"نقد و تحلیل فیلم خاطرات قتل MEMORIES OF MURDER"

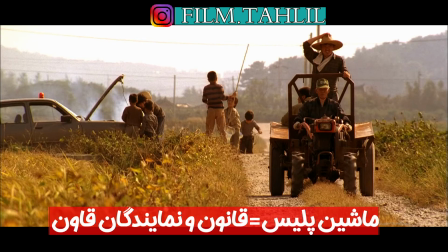ماشین خراب نماد قانونه، قانون در این کشور خرابه و بعد کارآگاه میاد و ما یک کودک رو میبینیم که کلی ملخ شکار کرده.
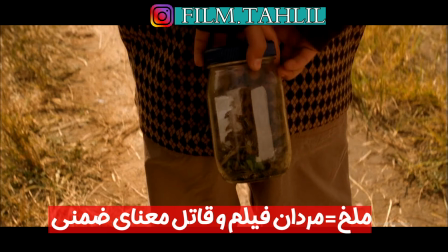ملخ چه موجودیه؟ ملخ موجودیه که تومش رو شکار میکنه و بعد میندازتش دور. تمام مردهایی که در این فیلم هستن با زن این کار رو میکنن، از قاتل که تجاوز میکنه با قربانیاش و اونا رو میندازه دور، تا حتی همین کارآگاه ها که وقتی اون منشی خانوم بهشون اطلاعات میده
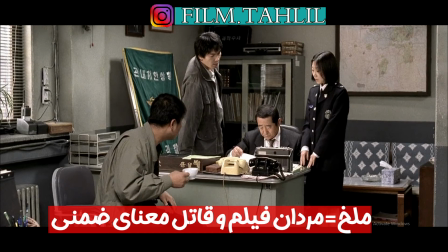حتی یه تشکر ساده هم ازش نمیکنن و میگن خب برو حالا برای ما اون قهوه رو بیار، نسکافه رو بیار، حتی یه تشکر ساده نمیکنن. و معمولا تمام افرادی که در این فیلم هستن پتانسیل اینو دارن که یه قاتل بشن. به خاطر همینه که در انتهای فیلم وقتی که کارآگاه نگاه به ما میکنه،
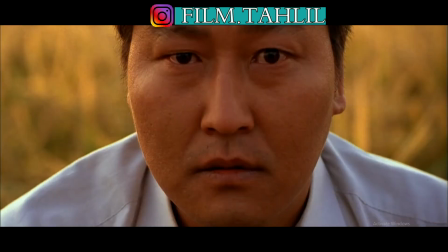دیوار چهارم میشکنه، وقتی دختر میگه یه فرد معمولی بود، انگار داره ما رو نگاه میکنه. همه اون مردای اون فیلم این زمینه رو داشتن. از آنها استفاده کنن و اونا رو بندازن دور.
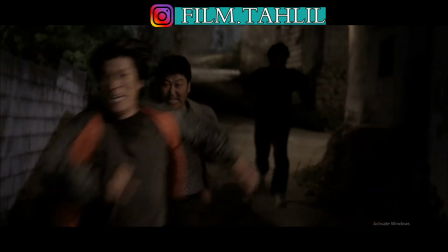این نگاهی بود که کارگردان به ما داشت. چیزی که در میزانسن و نحوه فیلم برداری این فیلم برام جالب بود این
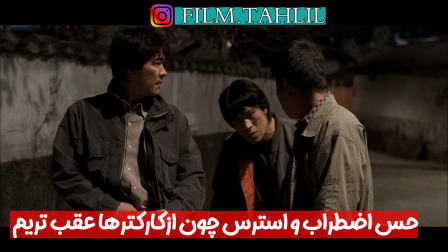بود که کارگردان سعی میکرد جلو رو به ما نشون نده.
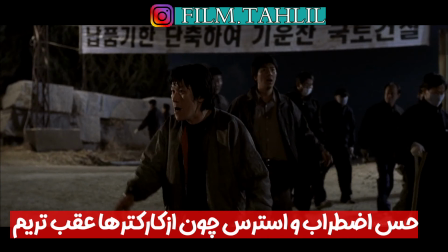دوتا کارکتر و دوتا کاراگاه میافتادن دنبال یک شخص. ما اون دوتا رو میدیدیم که دارن از جلوی دوربین رد میشن، ولی اون شخص رو نمیدیدیم.
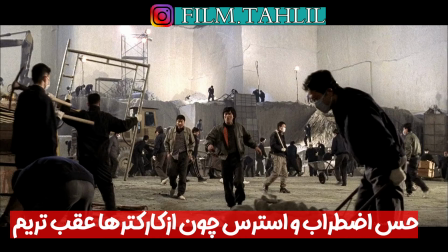این حس نرسیدن، این حس این که اون کارگاه ها جلوتر از ما هستن،
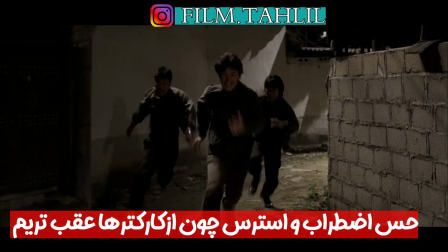یه چیزی میدونن و ما نمیدونیم، همین حس استراف و استرس باعث هیجان انگیزتر شدن میشد.
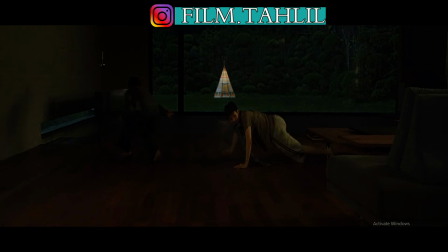یه ویژگی که کارگردان این فیلم داره اینه که داخل همه فیلماش آمریکا رو به شدت قبول داره.
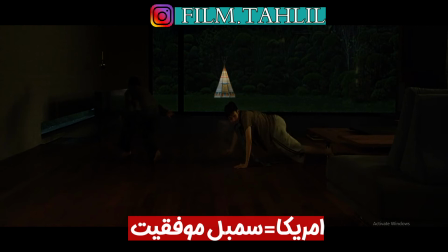یعنی چی؟ چه در این فیلم و چه در فیلم انگل شما متوجه میشید که آمریکا بهترین کشور دنیاست از همه لحاظ.
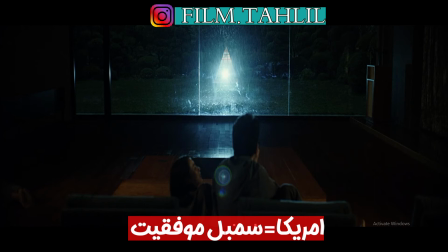برای مثال در فیلم انگل وقتی که پسر بچه میره داخل حیاط خونشون و تو اون هوای بارونی زیر چادر میخواد بازی کنه، پدر خانواده میگه خب یه چادر سوراخ میشه، مادر خانواده میگه مشکلی نیست چادرش آمریکاییه.
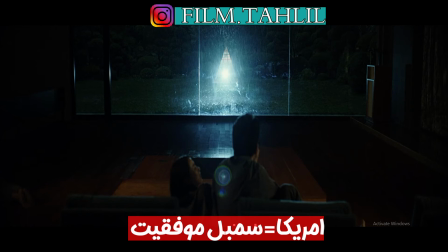داخل همین فیلم هم شما دقیقا متوجه میشید وقتی که اینا میخوان دی ان ای اون قاتل رو تشخیص بدن،
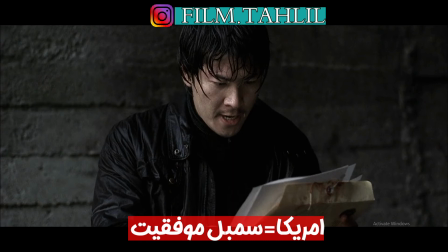اونا مجبور میشن کشور کره که این دی ان ای رو بفرسته آمریکا تا براش از آمریکا تشخیص بدن. این تیکه انداختن کارگردان به نظام کار است، به اینکه پیشرفت نکرده، به اینکه از همه لحاظ عقب‌تره.
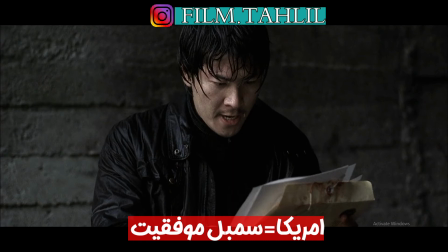کشورش یک کشور کارگریه، یک کشور فقیره نسبت به آمریکا که یک کشور سرمایه‌داریه. و این دیدگاهی که این کارگردان داره، از دیدگاه اون بهشت برین یه جوری آمریکاست،
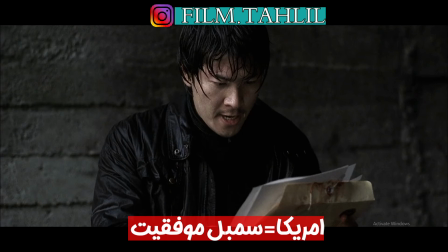چه لحاظ امکانات، چه لحاظ زندگی و چه لحاظ اون آزادی که میتونی داشته باشی.
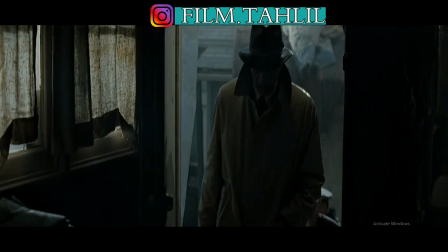معمولا ما یه آیکونوگرافی برای تشخیص کاراگاه داریم.
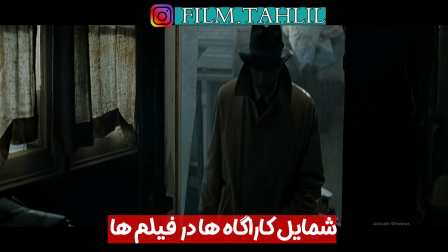معمولا یه کلاه نقابدار دارن، پالتوهای بلند میپوشن، خیلی زیرکن، یکیشون معمولا همه چیز رو مینویسه.
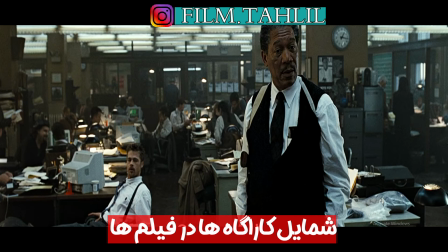ولی اینجا دو تا کاراگاه داریم که یکیش میگه من نگاه قاتل میکنم میفهمم این قاتلی یا نه،
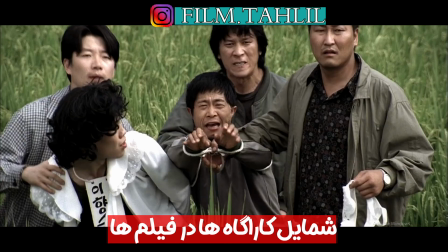بعد میبینیم میره پیش رمال تا بفهمه این طرف قاتلی یا نه،
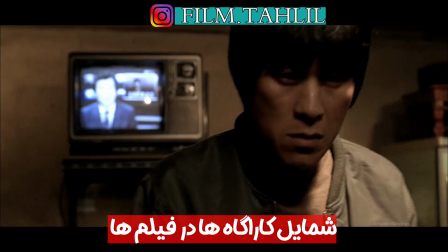و یکی دیگه‌ش هم با پای چپش معمولا یا با پای راستش بود، یادم نیست دقیقاً کدوم، همه رو کتک میزد و میخواست به زور
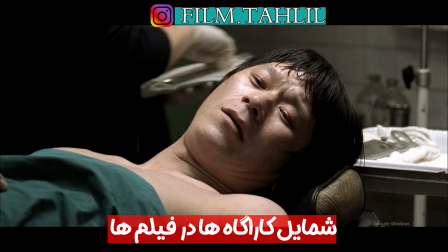ضرب از همه طرف بگیره.
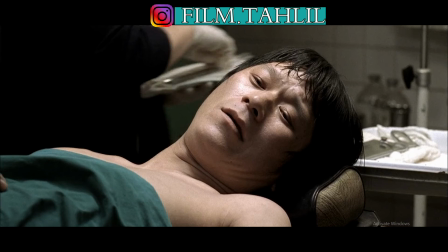که در آخرم چون شرقی ها اعتقاد خیلی شدید به کارما دارن، اینکه شما هر چیزی که بکاری همون رو درو میکنی، همون شخصیتی که با پاش از دیگران اعتراف میگرفت و دیگران رو کتک میزد، همون پاش قطع میشه.
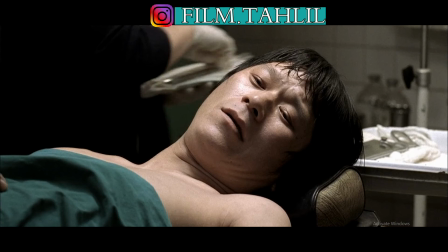و میدونید یاد یه سکانسی از فیلم بریکینگ بد افتادم،
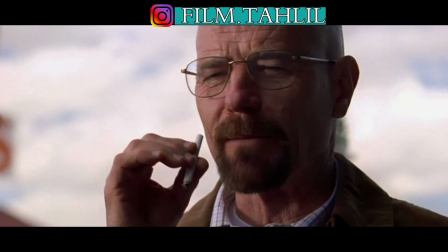اونجایی که کاراکتر اصلی میگه که زندگی بدون تاوان هیچ معنی نداره، اگر یه کار خوبی کردی باید جوابشو ببینی و اگر یه کار بدی کردی بازم باید جوابشو ببینی.
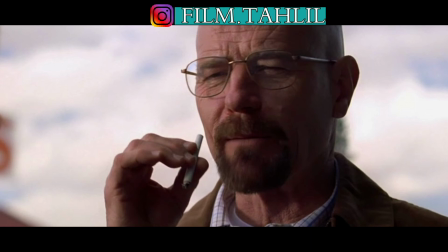از دیدگاه اون تاوان معنی میده به زندگی، و شاید این دیدگاه کارگردان هم در طول این فیلم هست.
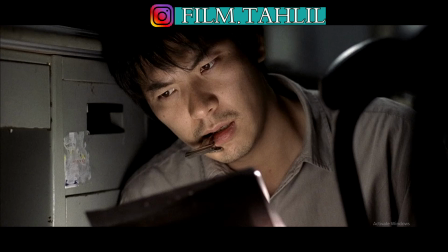خیلی جا شنیده بودم آدم به یه چیزی فکر میکنه در آخر امکان داره تبدیل به همون چیز بشه.
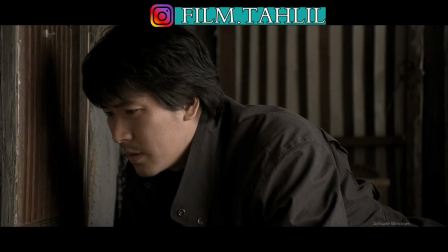در این فیلم ما سه تا کارگاه میبینیم، یکیش که با پاش همه رو میخواد بزنه و اعتراف بگیره که خب دیدیم پاش قطع شد،
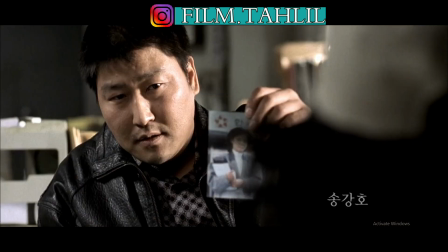یکی دیگه که احساس میکنه که اصلا چشمی آدم ها رو میتونه ببینه و بشنسه و اعتراف بگیره،
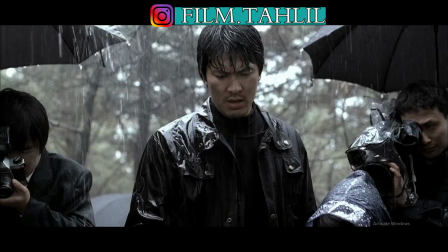که در آخر شخصیتش متفاوت میشه و وقتی کارگاه باهوش رو میبینه
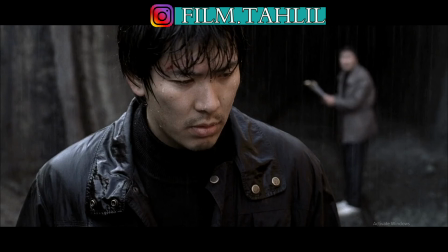سعی میکنه از اون الهام بگیره. ولی اون کارگاهی که از سئول میاد اون تغییر شخصیت میده.
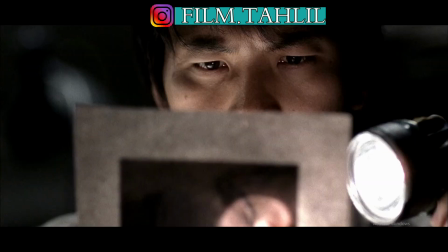چرا؟ میدونید این کارگاه همه زندگیش یا در اون لحظات همه زندگیش پیدا کردن قاتل بود، این که بتونه اونو پیدا بکنه.
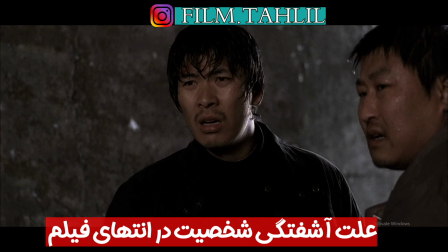ولی وقتی میره جلوتر و میبینه نه ابزارشو داره که بتونه این قاتل رو پیدا بکنه و نه دانششو،
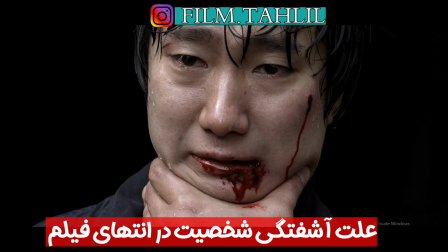میریزه به هم، دچار یه افسردگی شدیدی میشه و افسردگی مطلق. و وقتی یه کاراکتر دچار افسردگی مطلق میشه قتلشو از دست میده، اونم مثل اون دوتا کارگاه دیگه میخواد با زور بازو و با کتک
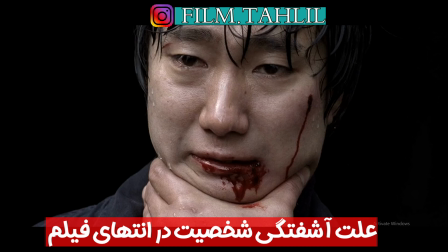و با شکنجه کارو جلو ببره و سعی کنه قاتل رو پیدا کنه.
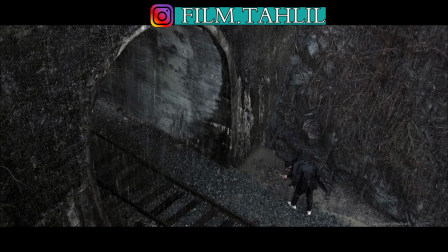معمولا لوکیشن در هر فیلمی نشوندنده که اوقات کانسپت فیلمه.
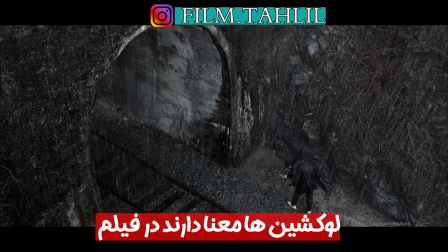در پلان ابتدایی ما قطار رو میبینیم و ریل قطار، این معنی چی؟
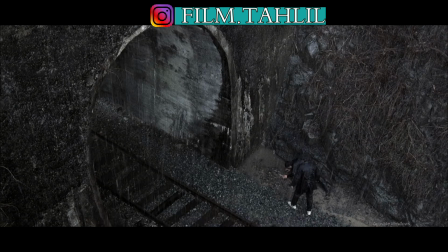ما دو نوع نمادشناسی داریم، اشکالی که به نوعی گردن حالت دایره وار دارن بهشون میگیم مادینه،
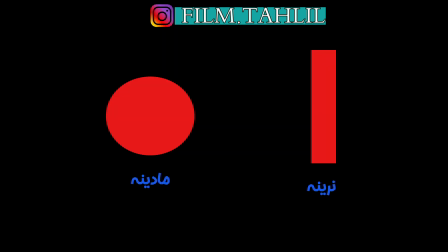یه کوچولو شبیه حالت جنسی زنان است. اشکالی که صافن مثل میله هستن اینها رو بهشون میگیم نرینه، شبیه حالت جنسی مردانه. وقتی که شما ریل قطار رو در نظر بگیرید که داخل تونل داره میره، این یه نوع تصویر جنسی علاوه بصری به حساب میاد.
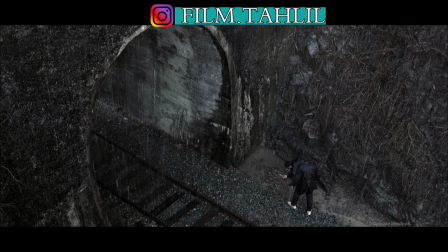و به نوعی تجاوز مردانه. این قاتل به همه زنها تجاوز میکرد و اونا رو مینداخت دور.
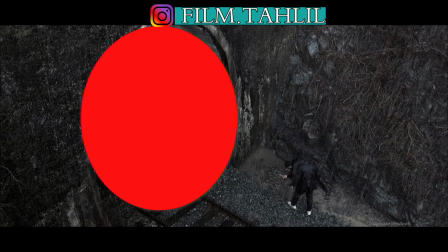در انتهای فیلم ما میبینیم که محل درگیری این دو نفر در اونجاست، اشکال مردانه که به زنها تجاوز میکنن. این آدم ها دقیقا ملخ هستن به نوعی. اینها همون افرادی هستن که میتونن قاتل باشن،
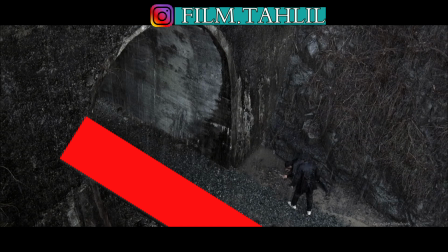میتونن از زنها استفاده کنن، از اون راهب که همه میگفتن خیلی آدم خوبیه،
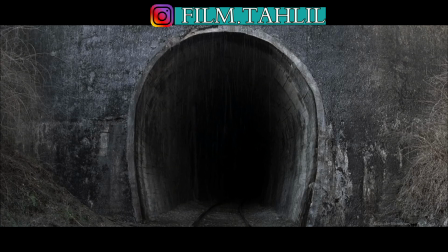خیلی آدم درستیه و خب لباسای زیر زنها رو جمع میکرد و خودتون باقی داستان رو میدونید، یا تمام افرادی، یا اون پسری که یه کوچولو منگول بود ولی هیزی میکرد، و یا
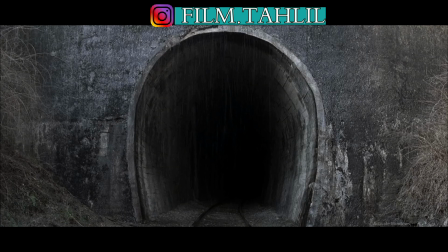افرادی که ما در این فیلم دیدیم همشون قابلیت تبدیل شدن به یه قاتل رو داشتن. همه اینها آدمایی بودن که از زنها استفاده میکردن و اونها رو دور مینداختن.
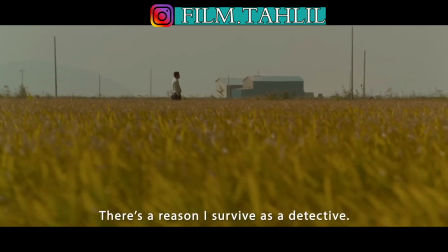وقتی بخوایم یه فیلم رو تحلیل کنیم، پلان اول رو با پلان انتهایی فیلم مقایسه میکنیم و بعد از
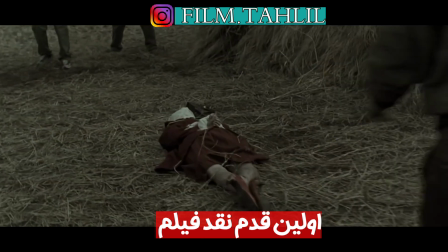مشاهده کانسپت فیلم به پایان فیلم و مفهومی که کارگردان دنبالش بوده پی میبریم.
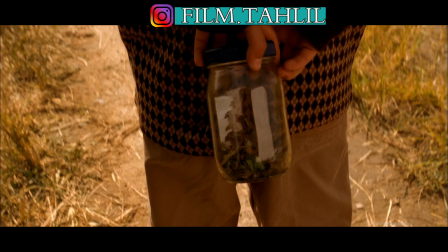در ابتدا ما کودک رو میبینیم که چند تا ملخ گرفته با استفاده از هوش خودش بدون هیچ ابزار آلاتی،
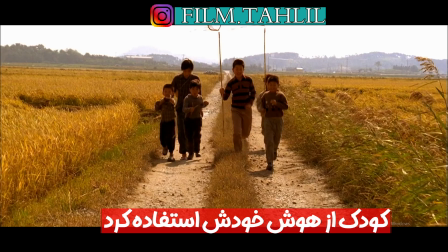ولی کلی کودک هستن چی نگرفتن. و در پلان انتهایی فیلم ما میفهمیم که کودک به کارآگاه که الان بازنشسته شده و یه شغل دیگه داره میگه اون یه فرد عادی بود،
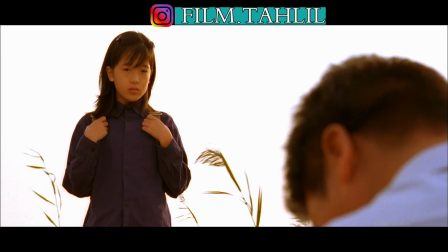یه قیافه عادی داشت مثل همه آدمای دیگه.
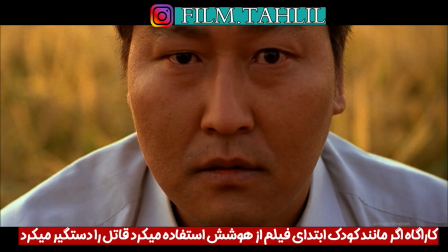مشکل کارآگاه این بود که اون دنبال یه آدم خاص بود، یه آدم روانی، یه آدم متجاوز. اگه از همون اول مثل همون کودک ابتدای فیلم با هوش خودش دنبال حل این پرونده بود، الان قاتل رو پیدا کرده بود، ولی اون میخواست با زور،
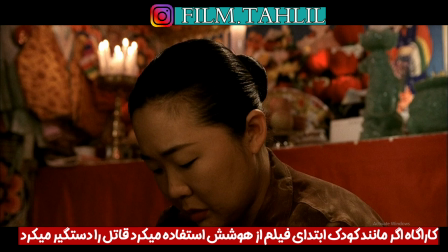با رمالی، جادوگری و خیلی چیزهای دیگه دنبال این قضیه باشه و دیگه آخر عمرش روزه
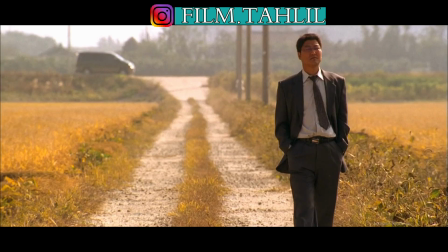بازنشستگیش نمیتونه بگه خب ما همه تلاشمونه کردیم و نشد. اون اینو باید با خودش بگه، من درست تلاش نکردم، من درست فکر نکردم، بخاطر همین قاتل زنده موند، با آدمای دیگه تجاوز کرد و همشون رو به قتل رسوند.